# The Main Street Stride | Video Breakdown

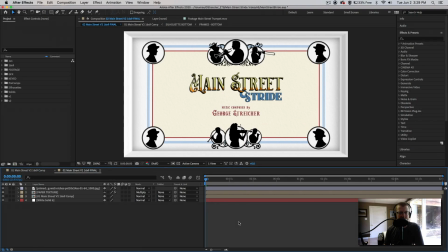Hey everybody, George Streicher here, again with another video breakdown, this time for the Main Street Stride video and music. This was honestly my favorite one so far.
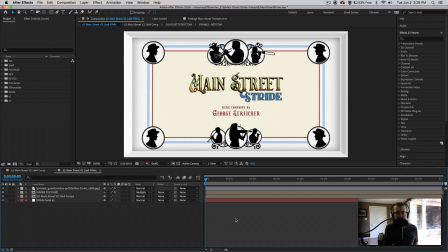This certainly took the longest, over a month to write, record, and then build all these final graphics. So I'm just going to take you guys through the layout and sort of these comps here in After Effects of the Main Street Stride graphics,
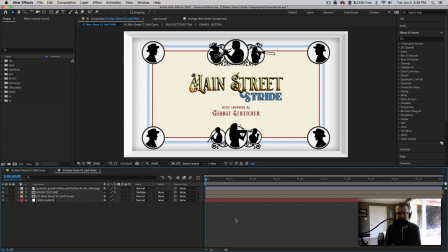and then I'll take you through the stems of the final mix so you guys can kind of hear what everybody's doing. The unique thing about this video is, of course, that it was recorded live. All the instruments are live, all the players are live, with the exception of a few, namely the rhythm section, which was all sampled, synthesized orchestra.
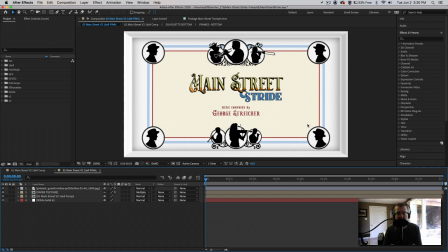But everybody you see here in these silhouettes are the actual players, and they are all actually playing their parts to the song. I had them all record themselves against a green screen or a solid white wall wearing dark clothing,
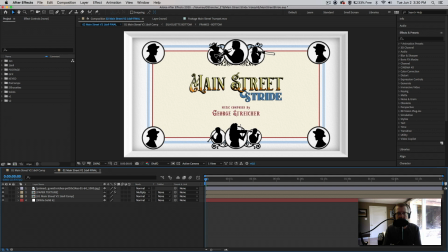and then I keyed and treated and composited these guys into this graphic that I designed here, all within After Effects. So I guess to start out, I'm going to break down all the different layers of this thing.
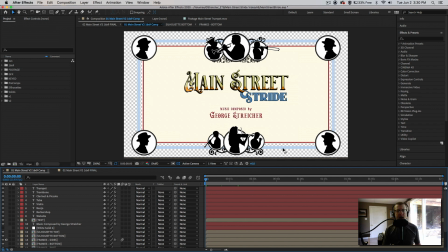I'm going to go here to my initial comp before I put it over the final background and treatment. I, of course, have all of my silhouettes here that I arranged in the four corners and then here in the center. This actually design went through a couple of different variations.
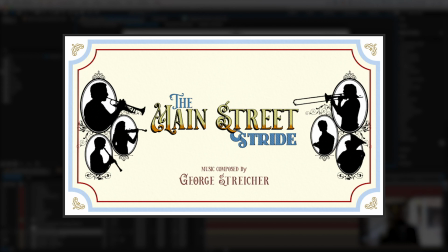Initially, it was, I don't know what I was thinking, but then, through a little trial and error, I eventually landed on how it looks now.
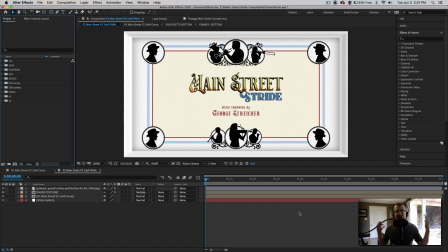Now, the whole point of this video was to emulate the sights and sounds of course, Main Street USA at the Disney parks. Namely Disneyland. So initially I was doing a lot of research into the looks, the color schemes, the text styles,
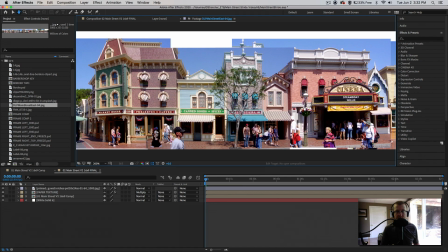the architecture, and I sort of nailed it down to this sort of crown molding frame, as you can see here.
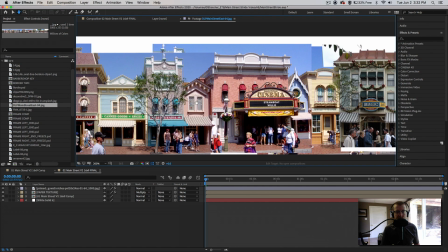I used this great panoramic photo that someone created of a composite of a bunch of different photos of Main
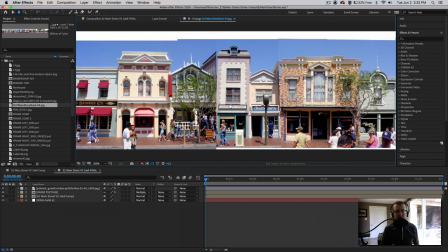Street to really get an idea of the color palette and the overall tone of all the buildings on Main Street.
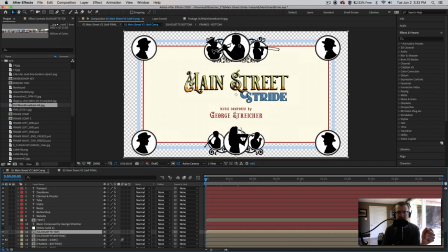So most of you guys have been asking me how I created the silhouettes. Well, it was really quite simple. It just required a few steps. And of course, the first step would be getting the footage from the musicians.
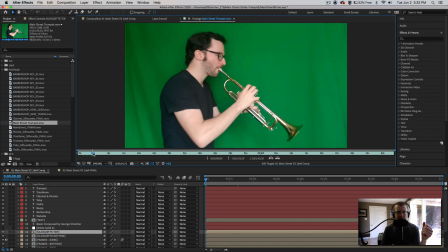Here's the example of Mark Popigan. He's the trumpet player from the video. A really awesome guy. Go check out his channel here on YouTube. He was luckily able to film himself against a green screen with pretty decent lighting, which made the key super, super simple.
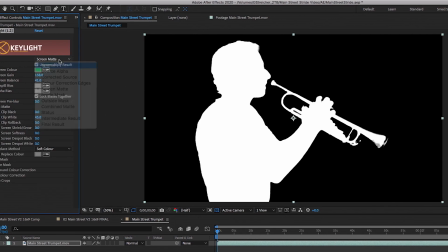Then through some keying, masking, adding a few plugins, doing some mask cleanup,
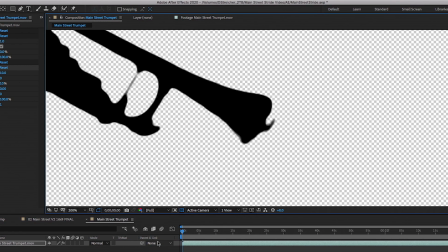and then dropping the curves really low to create this completely black silhouette,
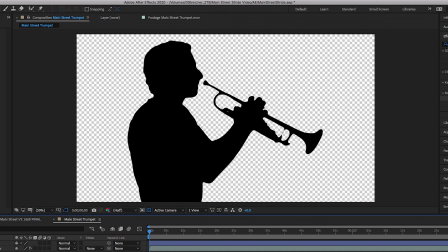I was able to get a really clean image that I could then shape and place into my final comp.
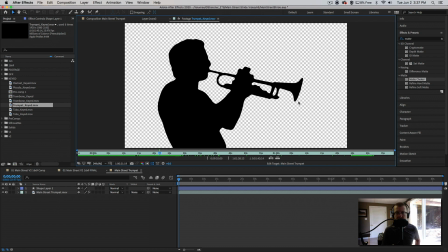Now, of course, in some of these cases, I had to actually go through and track and mask some of the instruments that disappeared in the keying process. Unfortunately, the brass instruments are very reflective, so they picked up a lot of the green, and I was unable to really kind of dial back the spill on those,
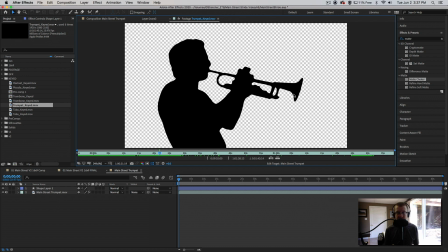so I had to go back and manually replace some of the body that was missing. But luckily, this was all in silhouette and completely black, so I could get away with a lot.
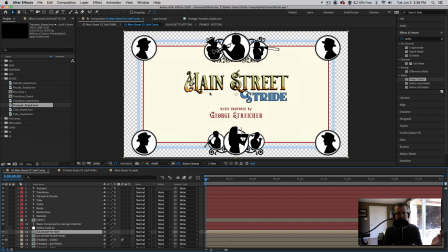As far as the rest of it goes, these are just shapes and various borders and stuff that I just made in After Effects using the pen tool or the shape tool. Again, I pulled all of these color schemes off of looking at pictures of Main Street and all this kind of Victorian ragtime era decor and color schemes.
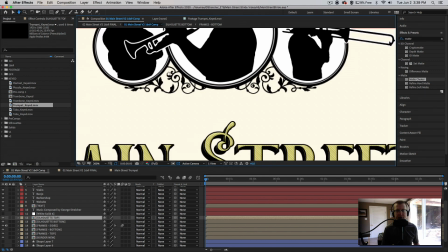And all of these little Victorian kind of floral pattern ornaments are just stock footage, things I got online.
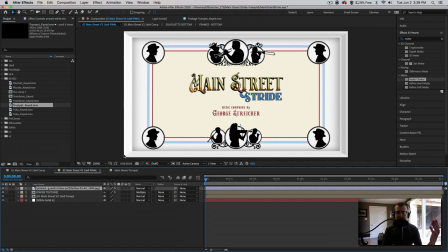For the final comp, like I said, I was trying to emulate signs and buildings that I'd see on Main Street, and a lot of them have this sort of crown molding. Of course, they get a little more ornate than this, but I still wanted to kind of have some sort of border and framing device for all of this to give it some depth and texture.
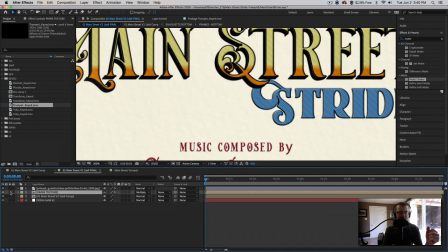And I also added a little paper texture to the final comp to also sell the idea of it being a paper cutout silhouette art.
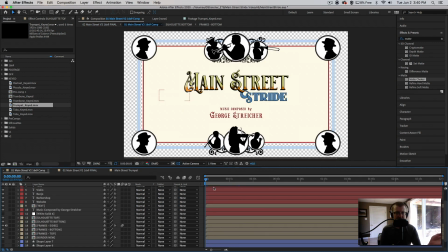Well, that's pretty much it for the graphics end.